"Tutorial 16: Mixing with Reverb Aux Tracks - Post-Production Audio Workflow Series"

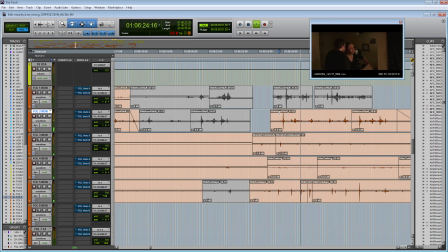(24:41)
Let's see how that sounds like.
No. No. Listen, look, I know. It's been stressful.
So as you can hear, the box of stuff, they're kind of jingling and they're drawing too much attention. And so one way that you can make the audio draw less attention is obviously by lowering the volume, but also by using reverb.
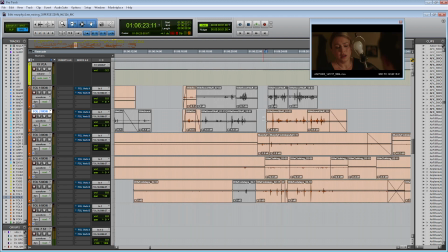(25:00)
So let's use reverb on this clip right here. Unmute the Foley Verb A track, put it into touch mode, open up the send fader, and let's turn it on.
No. No. Listen, look, I know. It's been stressful lately.
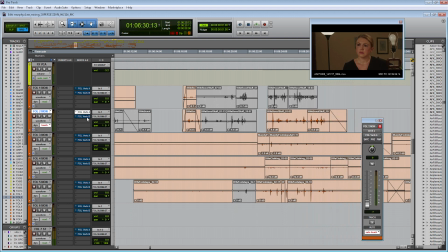(25:16) Chief won't stop yelling at me.
And probably what we could do too is just turn down that volume as well.
No. No. Listen, look, I know. It's been stressful lately.
Perfect.
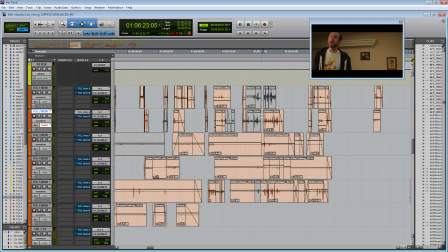(25:29)
So depending on how cleanly you recorded your Foley, you can use it on props, you can use it on our footsteps, and you can even use it on our clothing passes.
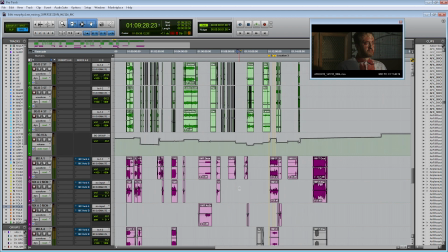(25:38)
So last but not least, let's go down to music. So like I said before, normally when I receive music from the composers,
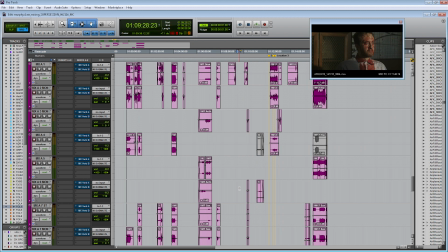(25:45)
they're already mixed and they already have reverb printed inside the various stems that I receive. So generally, I don't really use reverb on my music tracks. However, when you're mixing the film, you may find different moments where you want the music to linger longer than the composer originally made it.
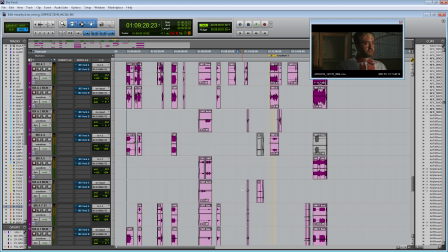(26:03)
And so that's actually one way that you can use reverb when you're mixing your film.
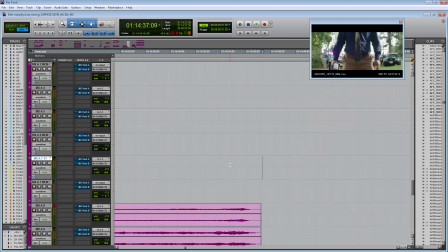(26:07)
So towards the end of the film, we have the large momentous moment when Murphy is finally proving himself. And so we have a large music swell to that final moment.
For those mistakes that make us human.
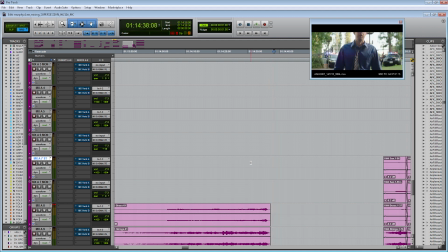(26:24)
Now, when the composer wrote it, he didn't actually know how long the sequence was going to be. So as you can hear the music, it sounds fantastic. However, I kind of wanted to linger a little more as we delve into this slow-mo shot.
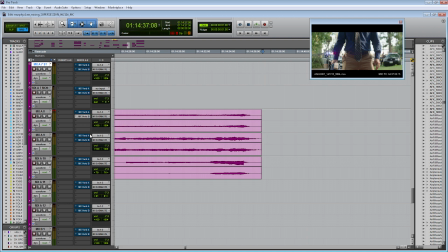(26:38)
So let's use reverb to do that. So I'm going to unmute the verb B on these various tracks here, music 8, 9, and 10.
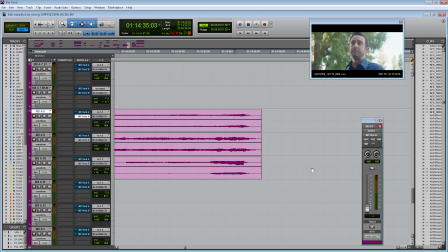(26:47)
And then I'm going to raise the send volume right on this last note.
Make us human.
So I did it for the first track. And let's do it for the last track.
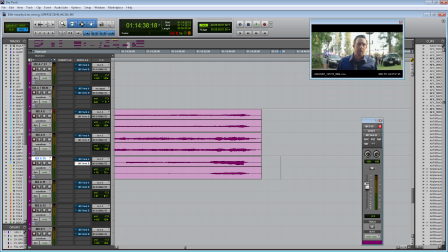(27:10)
And so although it's subtle, it helps bridge that moment from the buildup all the way to the slow-mo shot. So that's one way that you can use reverb on your music to help smooth over the different cuts in your film.
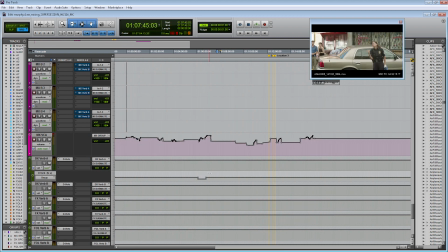(27:23)
So this completes this tutorial on reverb, so make sure you save your session.
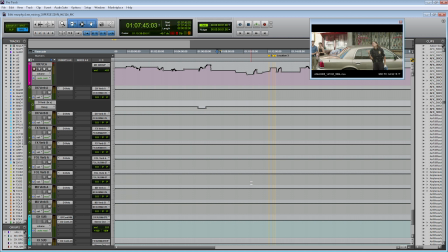(27:28)
And just to recap, we made 8 new aux tracks so that we can add reverbs to our dialogue, our sound effects, our Foley, and our music families. Then we bussed our different families to the various aux tracks so then we could send audio to those tracks.
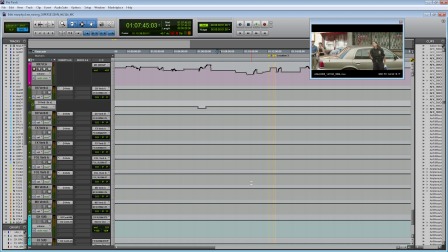(27:43)
Then we added a small reverb on verb A and then a larger reverb on verb B. Finally, after setting everything up, we went up to the dialogue track and added reverb to add depth or space to various clips.
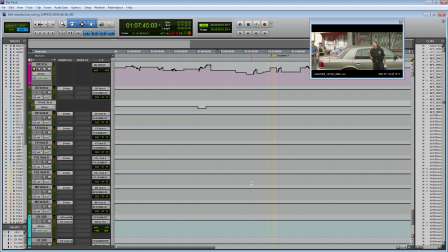(27:57)
We also use reverb to make the group tracks fit into the scene, and we also use reverb on ADR tracks to match the production dialogue. Then we used the reverb on the sound effects to make the sound effects larger than life and to give them a kind of dreamy aspect. We added reverb onto the Foley tracks to make them again fit to the production sound effects.
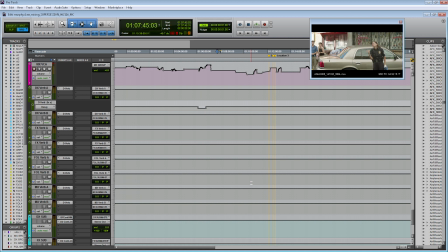(28:16)
And then finally we used reverb on the music tracks to be able to smoothen over different cuts. So thanks for watching, and I'll see you soon.